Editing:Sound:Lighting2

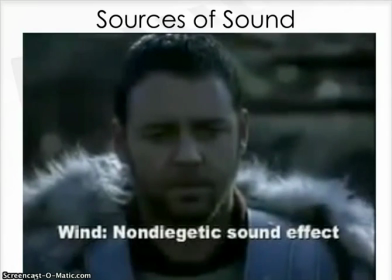And depending or not, if it was really that windy, they might want to add in that wind.
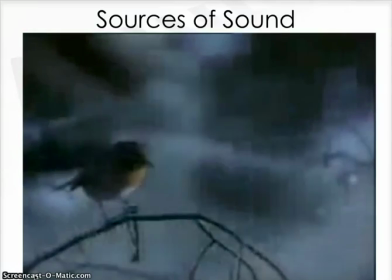Or it could have been windy while they were filming it, so it would have been diegetic.
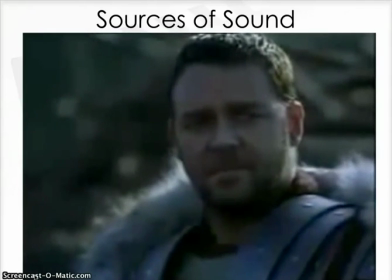There wasn't a woman singing. Again, they added that in, non-diegetic.
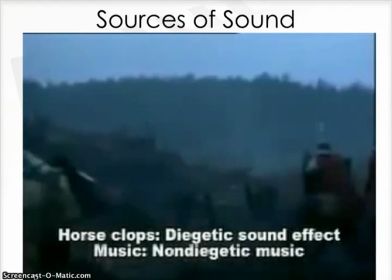Now the horse whinnies, again, they may have been there, however, they might have added it in also, depending on what their cameras picked up.
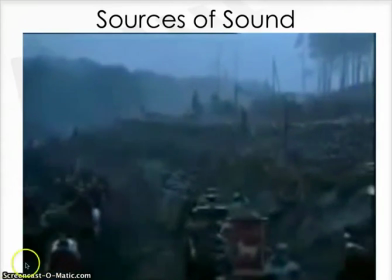Okay, I think you get the gist of that. Just really pay attention to your sound as you're filming.
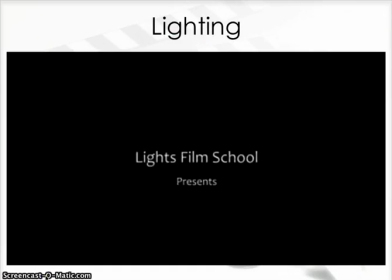All right, lighting. Lighting is also a very important element, and again, something that we don't have the best equipment to utilize, but if you pay attention to it, you're going to notice a huge difference in your trailer. So we're going to watch this video, and it's going to show us some different aspects of lighting.
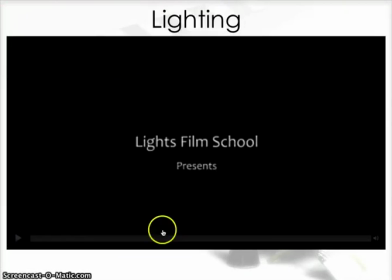Okay, so here we have our lighting examples. Clearly, I did not make this movie.
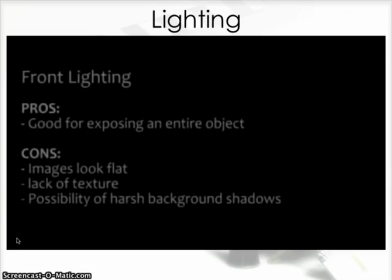Thank you, YouTube. So directional lighting. There's different directions. So front lighting is when you want to expose an entire subject. This is probably what you're going to be using the most.
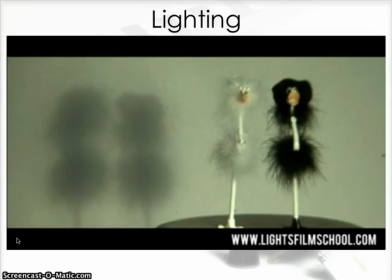It's just when the light comes from the front. So you can just see that there. Now, notice how the details are a little bit lost.
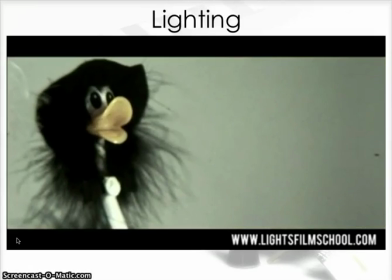We can't necessarily see the perfect
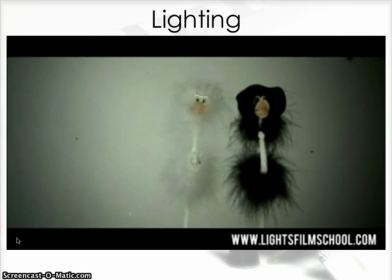sharpness of their faces and so on with this type of lighting that you might with some of the other examples we're seeing.
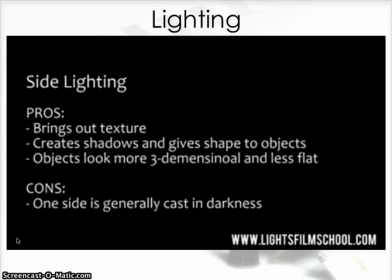Side lighting, so it does bring out the texture. It adds shadows, makes things look more three-dimensional. Wow, YouTube people, let's spell three-dimensional correctly, please.
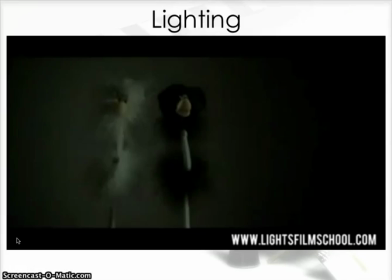And cons, it's generally cast in darkness, so you're not going to be able to see one side of it.
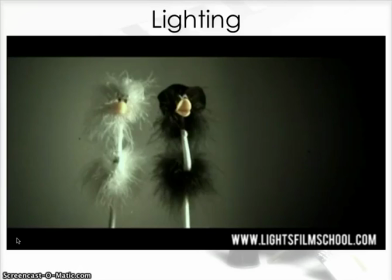Notice where's the light coming from on this one? It's coming from the right, and there's shadows on the left-hand side of their face.
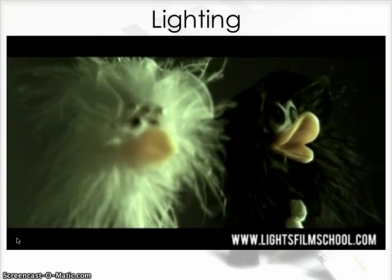Okay, so a little bit more dramatic here. And shows us a lot of one side, but they do look more three-dimensional, not as flat as that first screen.
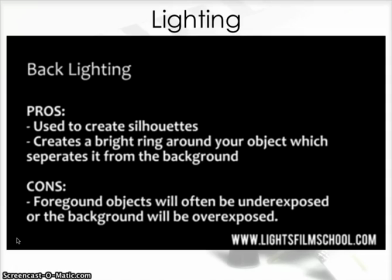Backlighting, so it's used to create silhouettes, so the front of their faces are going to be pretty dark. Creates a bright ring around your object that separates it from the background, and like I said,
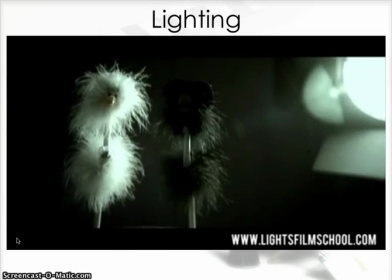the foreground or the front things that you want to see is going to be undershown.
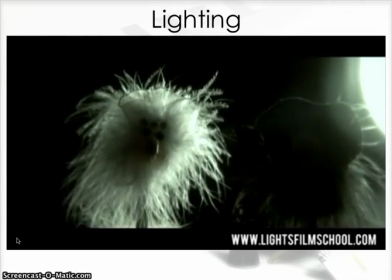So notice we don't even see the beak on the black pen there, but it makes the white pen look even angelic.
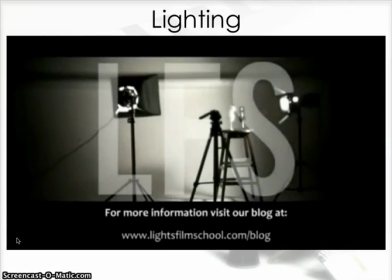So you can create some mood that way. So lighting, an important part of your piece. Easy things to do. Take lamps in your room if you're filming. Turn the lights off and go next to a window.
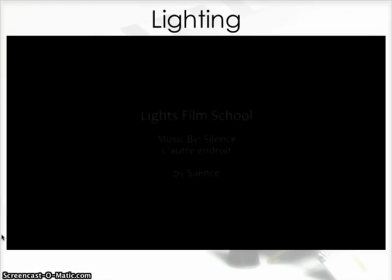You really have to be creative and think outside the box and think about how you can use lighting and things such as this to make dramatic effects in your trailer.
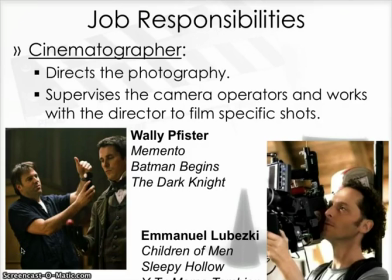Because remember, the entire point of a trailer is to build suspense and get those viewers to come pay money to watch your movie.